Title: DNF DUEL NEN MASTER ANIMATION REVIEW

All right guys, so back again got another DNF duel dropout or drop should I say this is the last Character for the season two or season one patch.
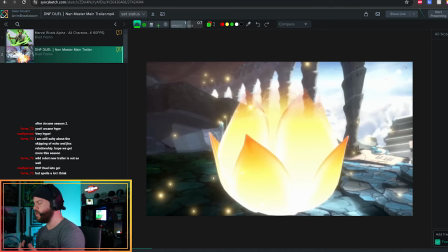10s
This one's gonna be released this week I don't know anything about her. I haven't seen her trailer yet, but it's been on my sink sketch collecting dust rusting But I'm really really excited to see what we got playing out with Zen master. I'm sorry, not Zen master Nin master, yeah I gotta work on my lisp and shit like that, but this one's the hot new character on the market And we're gonna take a look and I'll just let you know what I think about it.
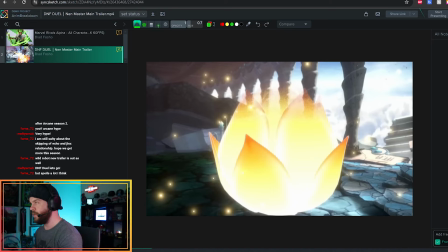33s
Let's play this shit
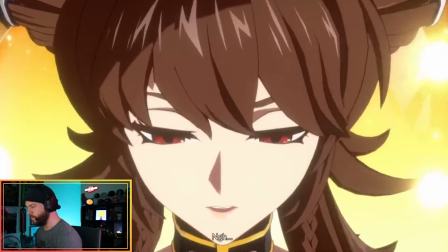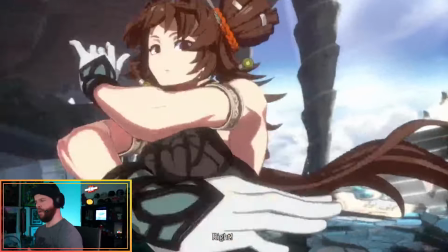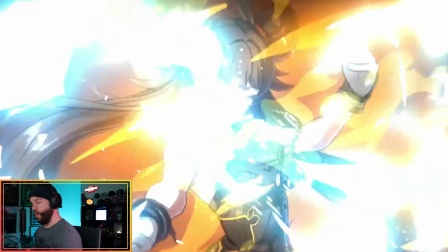44s
Whoa!
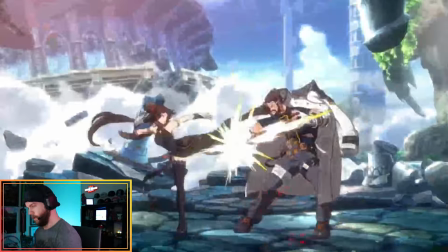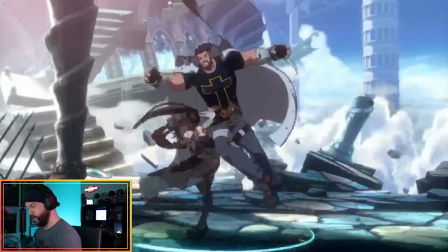49s
Okay.
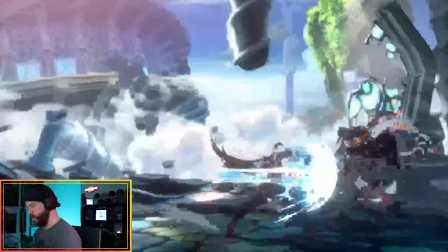54s
Oh my god, she's got air attacks.
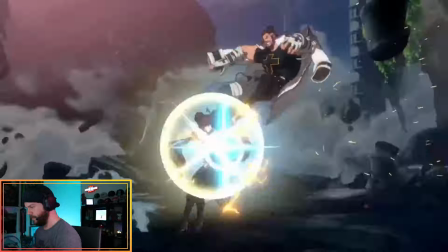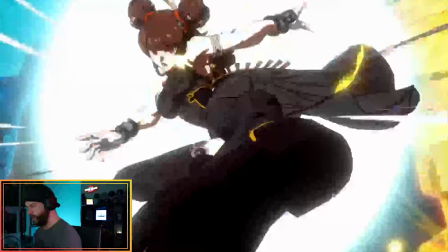65s
Nice. Oh shit. She got that Hanzo Genji shit.
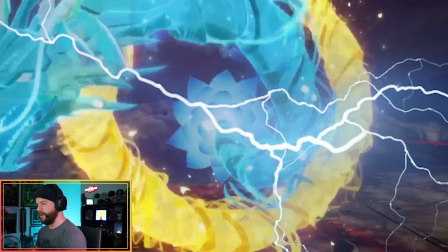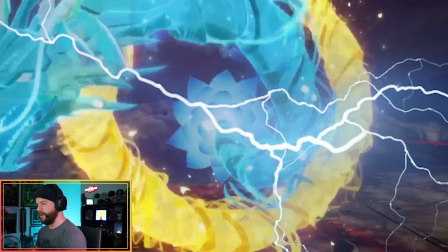90s
They know what they were doing. They know what they were doing. Let's be honest. Dude, that was crazy. As far as this goes, man, this is quite an entrance right here. There are two very, very big reasons why I like this trailer.
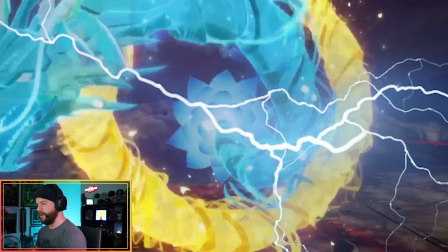105s
And that is Double Dragons that we have right here. Yin and Yang, Billy and Jimmy Lee are in the trailer. They came at you live. Two biggest things I really, really enjoy about this character.
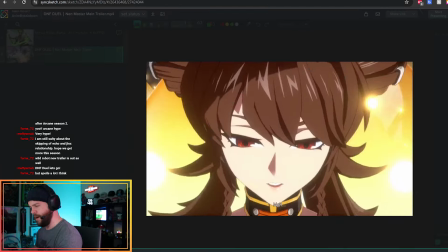116s
Get your head out of the gutter. First of all, this intro is pretty badass. We got the Millennia Blossom that's happening.
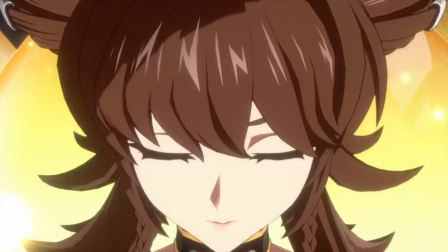123s
Nice little squeeze in. We reveal Zen Master. I mean, I'm sorry. Fuck. Nen Master.
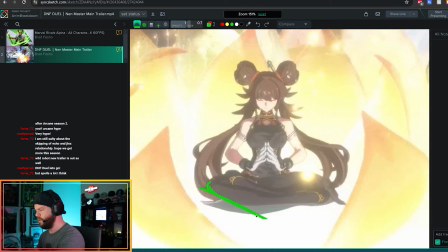128s
I keep saying Zen. Shit. They left no space for any of her knees or any of, like, more of her legs to come down. They actually just had, like, a really nice flat bottom right there. Everything's super symmetrical right here.
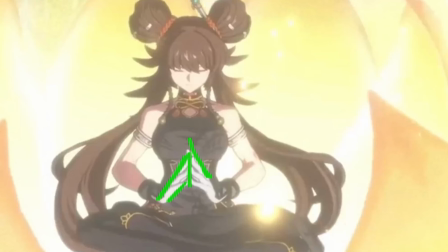142s
Probably would have liked maybe, like, a little bit of difference in how the hand comes up. maybe one fingers up the other fingers down
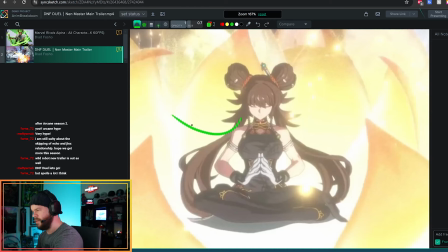149s
or whichever and even the hair too the hair is like straight up i could do something like maybe like maybe just down like that just to kind of catch my attention a little bit notice that she's working with circles right here too so circles are more friendly more inviting this move right here is pretty dope like
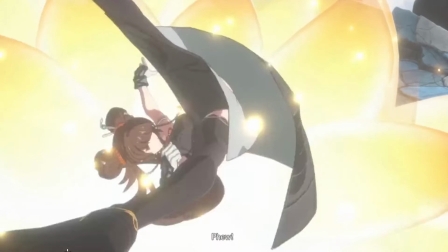165s
the fact is that she does this little spinner rooney attack and then her legs go outside of the frame which is uh i'm on this
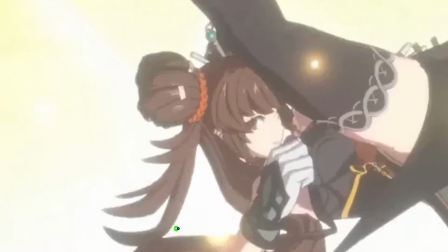173s
one too long even she's looking at us too as this is happening it's kind of creepy nice path of action that's happening there too and notice
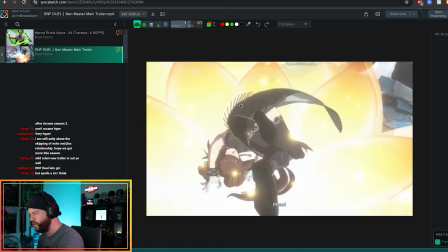180s
how we go from a really wide pose to a really squashed pose too these are hard shots to do when you get on the character on a handstand on their hands they have to push off using the on their carpal tunnels we don't have controls for the carpal tunnel so usually what we do especially a motion builder is we pin them down on their fingers and then move their hands up to have that push effect that way you can get that nice roll ball effect too which is pretty much absent on our fingers because they don't really predict that the character is going to do this somewhere along the
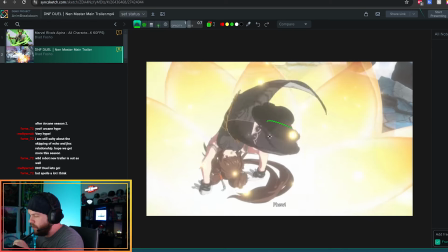211s
line which is understandable too we normally work on our feet i mean very careful attention to how the hair has to be bundled
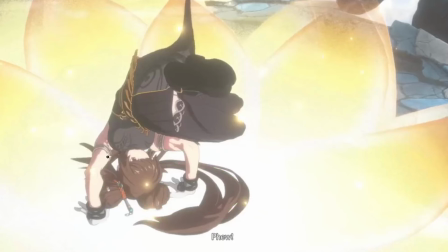219s
up with the ponytails they're doing to create that nice path of action and
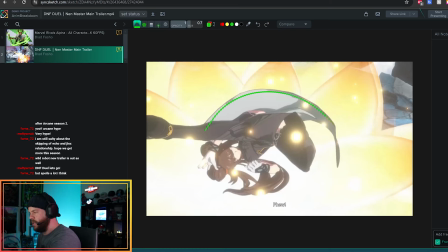224s
how the dress is interfering with this spin attack too as it's coming around you know that's all got to be carefully crafted nice
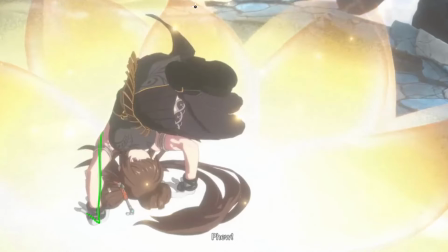233s
little flare too with these little decorations which is really cool as well and this is really